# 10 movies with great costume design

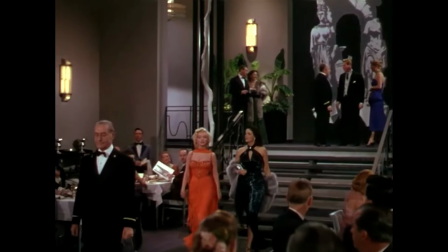495s
The iconic orange dress in the bar scene of the movie, made in form-fitting ruche chiffon, holds a special place in film history.
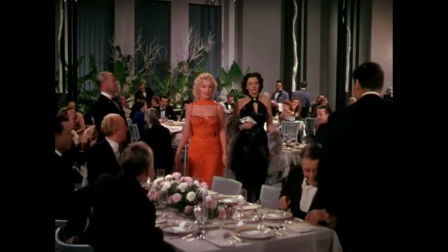503s
It is said that the dress even caused the gasps from filmgoers when they saw Marilyn Monroe in it alongside her co-star Jane Russell. But it is not this dress that stole the show in the movie.
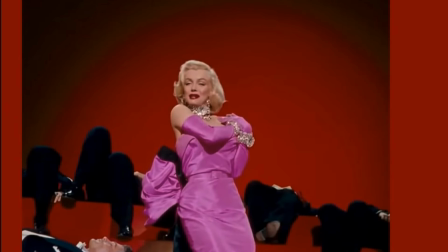516s
But the shocking pink silk dress used in the most famous scene of the film,
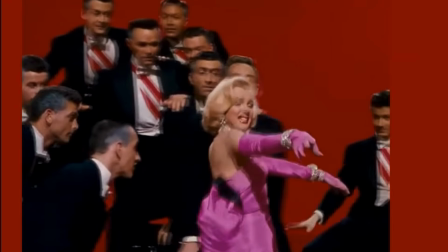521s
Monroe's performance of the song Diamonds Are a Girl's Best Friends, which subsequently became the subject of numerous imitations.
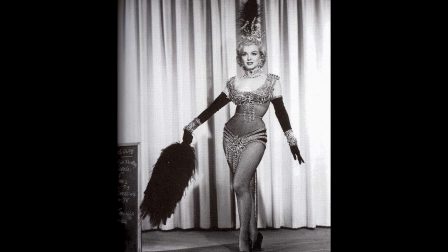528s
The original ensemble for this musical number was to be a black body stocking draped with jewels and a large feather hat piece. However, during the production of the movie, the scandal has erupted when the nude picture of Marilyn Monroe posing for the first issue of Playboy back in 1949 were published. So to distance Marilyn and the movie itself from the controversy, they decided to use a different dress which was less revealing.
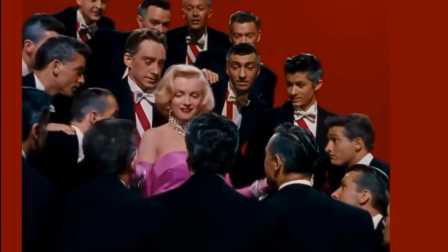555s
And Travilla created a more modest pink dress in just 2 days. The dress has secured a place in movie history and cemented Marilyn Monroe's status as a style icon.
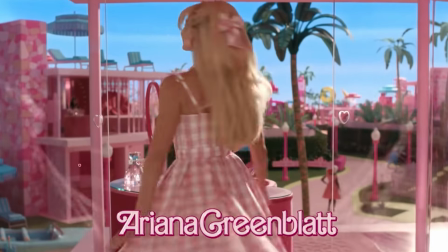566s
The 2023 Barbie movie, directed by Greta Gerwig, is a live-action adaptation starring Margot Robbie as Barbie.
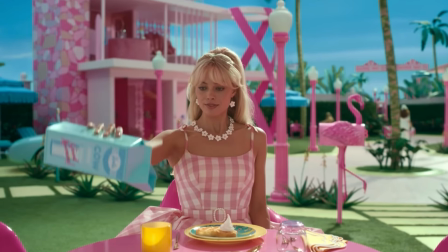573s
The film explores Barbie's journey of self-discovery as she ventures from the fantastical Barbie land into the real world.
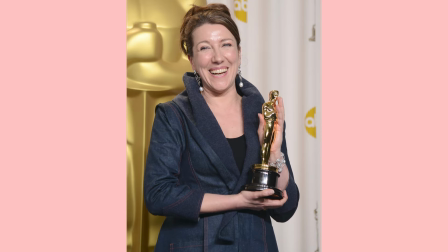580s
Costume designer Jacqueline Durand, who has also worked on the costumes in Little Women and Anna Karenina,
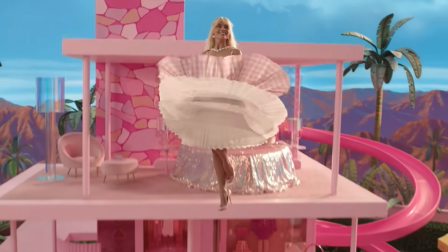587s
has created a bright, candy-colored wardrobe inspired by Mattel's history from the late 70s through the late 80s. The difference in the costume designs in the Barbie movie is that compared to the regular movie, where the costumes are following the character and what they're going through, here the costumes are following what Barbies are doing, therefore coming from outside of the character.
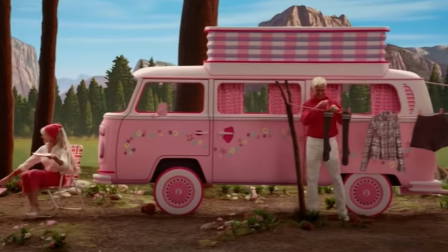612s
Therefore, the costume changes are frequent, and we can see a beautiful range from beach outfits to the
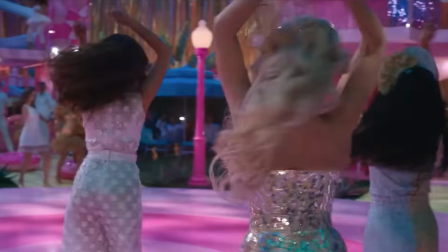618s
1959 Barbie original costume reference to the disco party and the amazing collaboration of Chanel with Barbie.
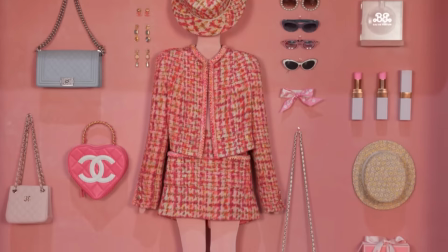625s
Several Chanel suits that Barbie is wearing for the conference were costume made for the movie,
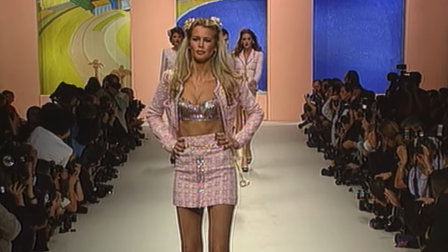630s
referencing the 1995 Karl Lagerfeld Barbie collection, which suits Margot Robbie perfectly.
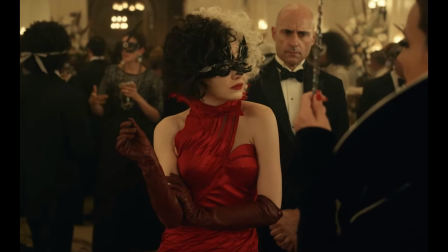639s
Cruella, released in 2021, stars Emma Stone and explores the origin story of Cruella de Vil from the 101 Dalmatians.
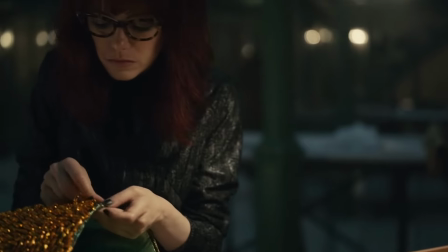647s
The film follows Estella, an aspiring fashion designer in 1970s London, as she transforms into the vengeful and stylish Cruella.
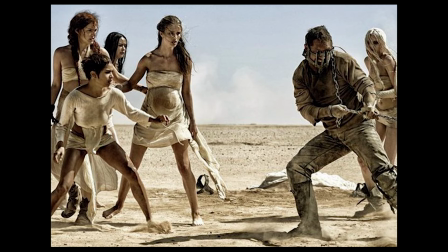656s
Costume designer Janie Beavan, known for her work on Mad Max Fury Road, does a great job in capturing the Cruella's genius designs, as well as the 1970s London, and inspiration by the world-known designers such as Alexander McQueen,
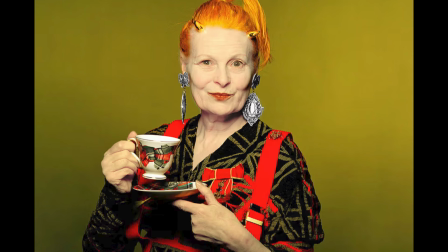671s
Vivienne Westwood, Dior, and Balenciaga.
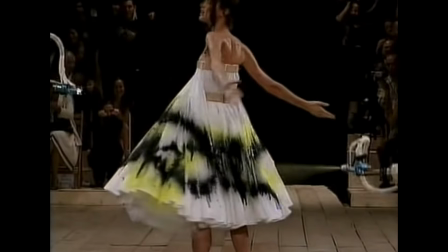674s
Alexander McQueen's visionary shows influenced the costumes in Cruella, including a hooded cape set aflame,
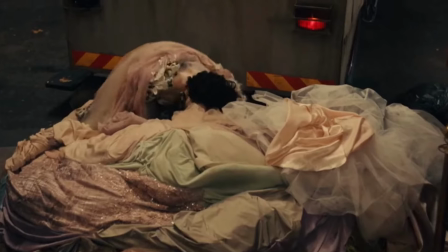681s
a punk rock show by a fountain, and a garbage truck unveiling a voluminous pink tulle dress.
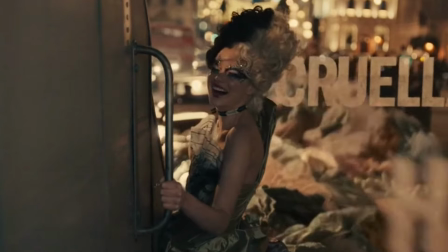687s
The latter is the one of the Cruella's most striking outfits,
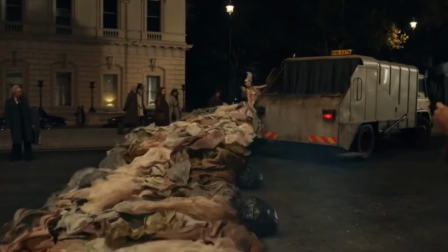691s
a 40-foot-long dress with a bodice adorned with a newspaper clippings about Cruella,
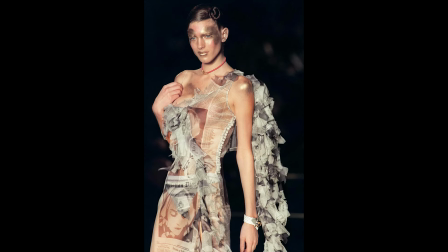696s
inspired by John Galliano's Dior newspaper prints. The dress's dramatic movement recalls Alexander McQueen's 2006 fall-winter collection.
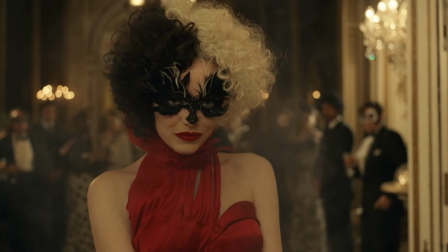705s
As Beavan explains in an interview, Cruella mirrors the McQueen's impact on the fashion world. Both are wild and bold, but their creations are deeply rooted in political statements.
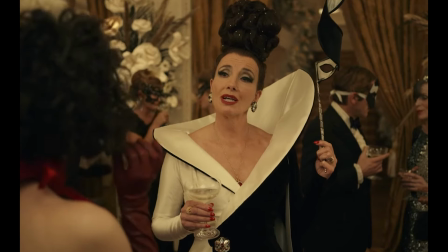718s
For the Baroness, Cruella's competitor and nemesis, costume designer Beavan drew heavily from Dior and Balenciaga.
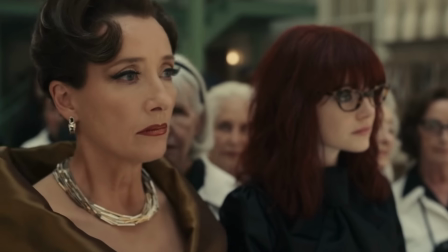725s
Though a legendary designer, the Baroness is portrayed as nearing the end of her reign, hence her wardrobe features old-fashioned Dior-inspired designs.